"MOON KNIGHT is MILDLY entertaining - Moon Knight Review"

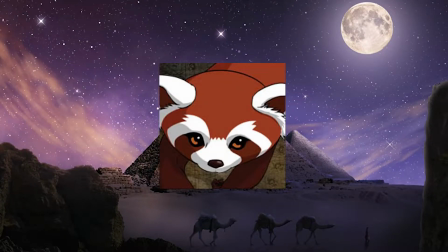MCU shows haven't been great. That's no secret.
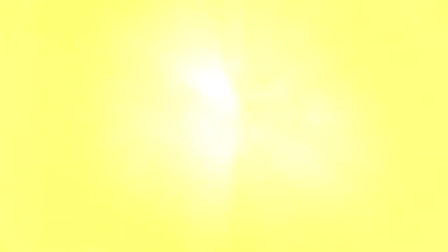WandaVision dropped the ball hard in its final episode and while it had great setup, the payoffs were really bad.
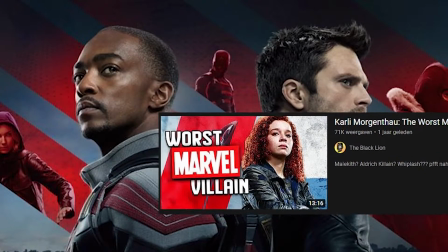Falcon and the Winter Soldier was an improvement, but everybody on the entire planet hates it for some reason.
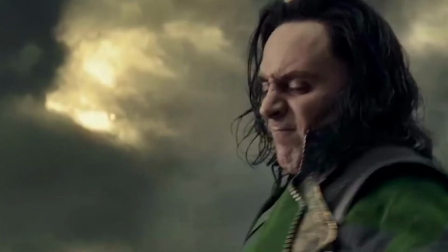Loki was good in its second half, but its first half was really nothing special.
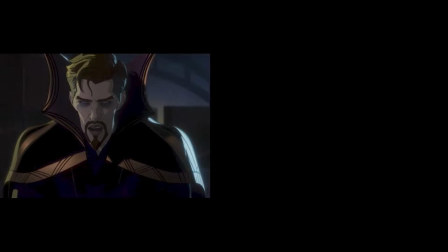What If was terrible, except for the Doctor Strange episode and the first Ultron episode.
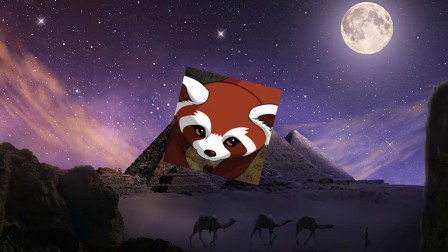So after Hawkeye, I made a promise. I promised myself to not get excited for any MCU show ever again.
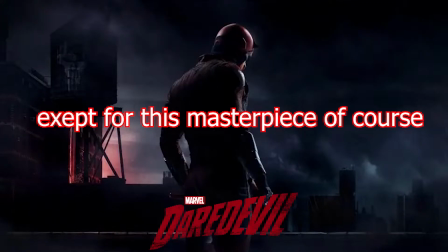Because I knew that no Marvel show could surpass my expectations. But then the Moon Knight trailer dropped. I got excited beyond reason. I was way too hyped for the show. So what did I think?
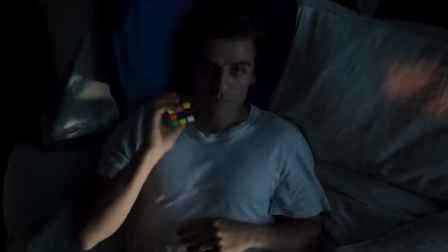Is this the MCU show we've all been waiting for? Is this the long-awaited masterpiece that finally surpasses my expectations?
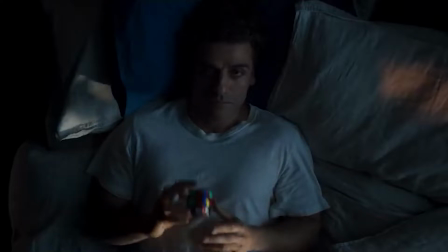Let's review every episode in order to find out. Spoilers for Moon Knight by the way.
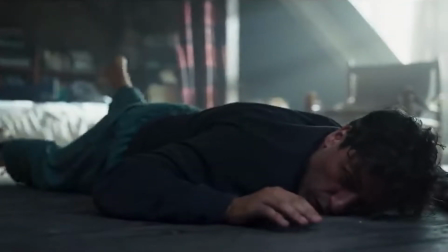Episode 1 was amazing. It was exactly what I expected.
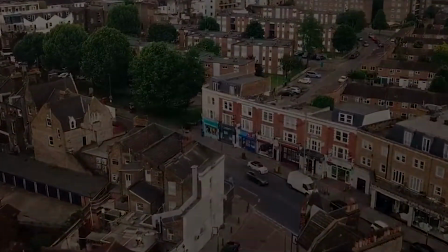The show was marketed as a really dark show with a lot of blood and that's exactly what it is.
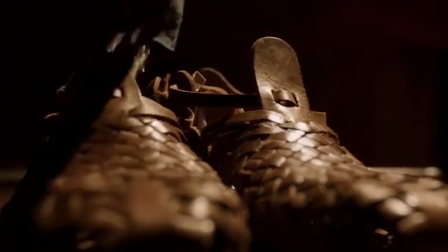I feel like they could have gone a bit further with the blood though. In the opening for example. The whole point of the dark opening was to let the viewer know that this show was gonna be different.
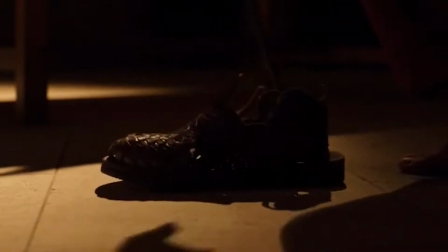So I think it would have been better if we saw some blood when the villain puts on his shoes. But the show still contains way more blood than your average goofy MCU show.
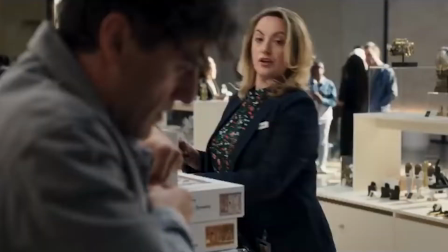And that worked, because it made the show feel way more dark and mature than the other MCU shows.
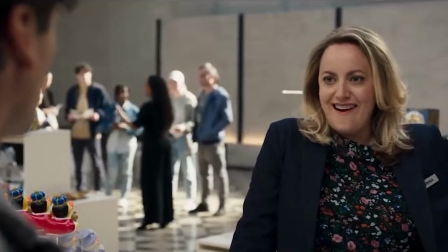I also really love how the show catches your attention.
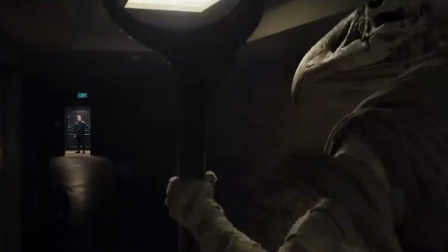Normal shows or movies try to catch your attention by making the main character likable, but this show does it by raising questions.
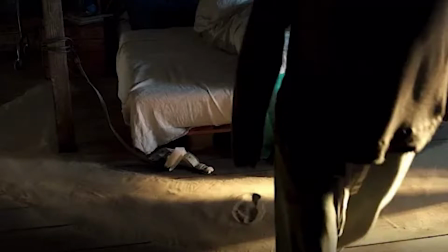Why is this strange man surrounding himself in sand? Is there someone on the other side of the phone?
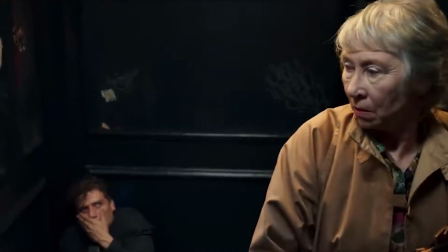Why did she just call him Mark? That's a very interesting and effective way to make the audience care and I don't get why so little media use it.
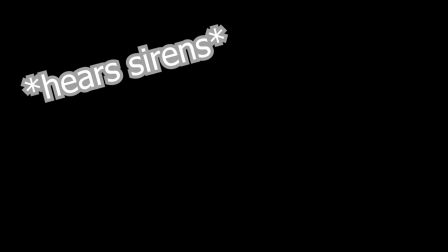The mystery is handled very well and it gets a lot of focus. This episode also made me realize something.
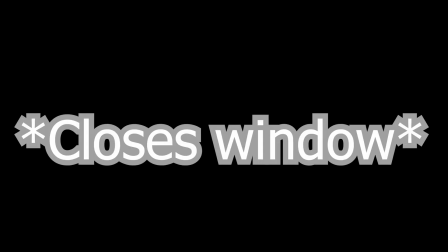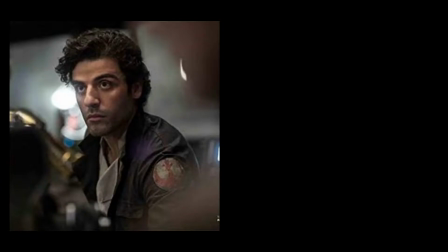Oscar Isaac is an amazing actor. I just knew him from Star Wars and Dune and I didn't have any strong opinions about him.
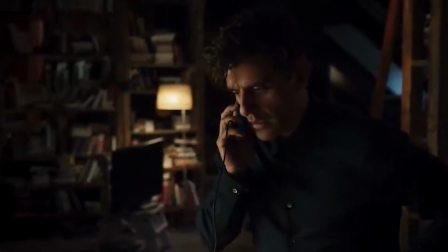I thought he was just a pretty normal actor. But after seeing him in this episode, I realized that I was wrong.
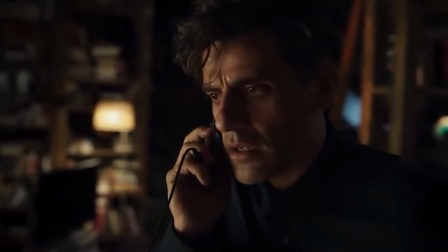Oscar Isaac is a great actor. First of all, his accent tells a story. Isaac could have done a perfect British accent.
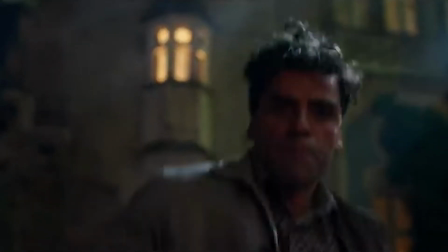But that's not what this is. I think Isaac didn't do a perfect accent because his character hasn't lived in London for his entire life.
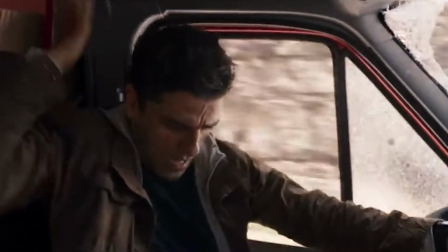Oscar Isaac is so good in the show that when we saw Mark for the first time, I was convinced that he was an entirely different person than Steven. I also really enjoy the humor in this episode because it doesn't have as much jokes as other MCU shows.
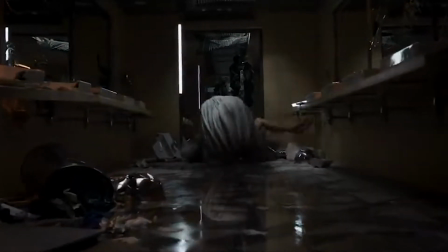And a double avatar reference, oh my god I loved it! But this pilot also has some big problems.
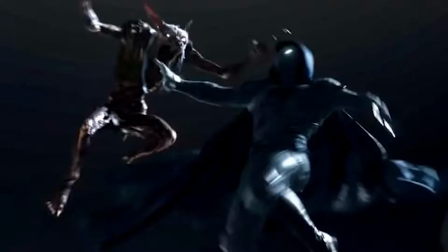First of all, the CGI is… questionable. The monster at the end looked really bad.
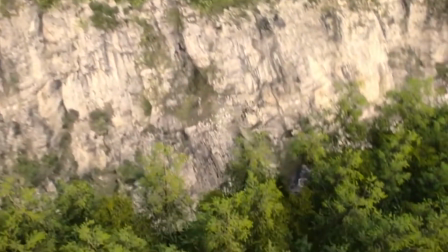Just like the car chase scene. I like the chase scene a lot, until the CGI trees took me out of the experience.
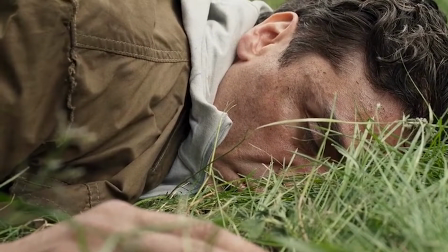I also think that the pacing of the show is really weird. I like the slow pacing in the beginning, it gives us a lot of time to bond with Steven and the weird things he does.
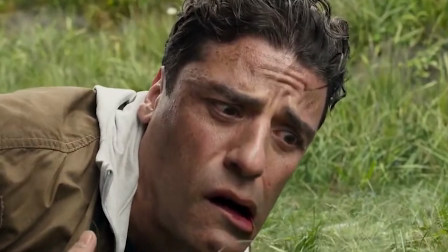But then we arrive in the alps and the pacing goes faster than light.
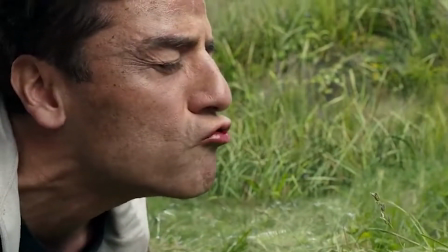It would have been so cool to see how an insecure guy who is afraid of waking up in other places would react to waking up in the fucking alps.
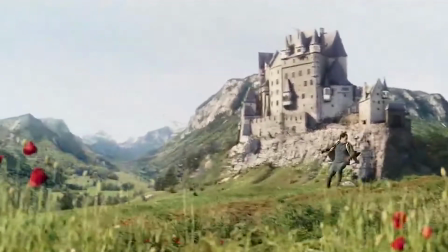But no, we immediately have to run for our lives. I get that the point of the ops was to introduce the villain and to show Steven out of his comfort zone
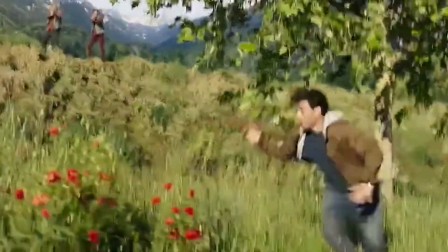but I just wish that more time was spent on how he would react to being out of his comfort zone.
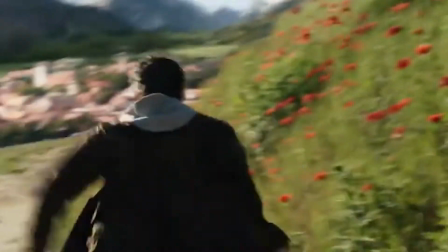After the car chase the pacing gets a little better but it's still not great.
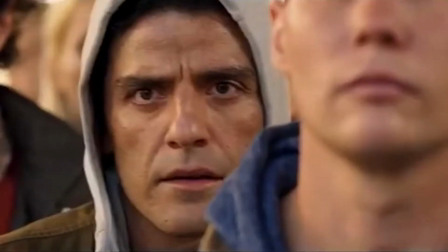I also didn't enjoy the villain in this episode mainly because there was no weight behind this introduction.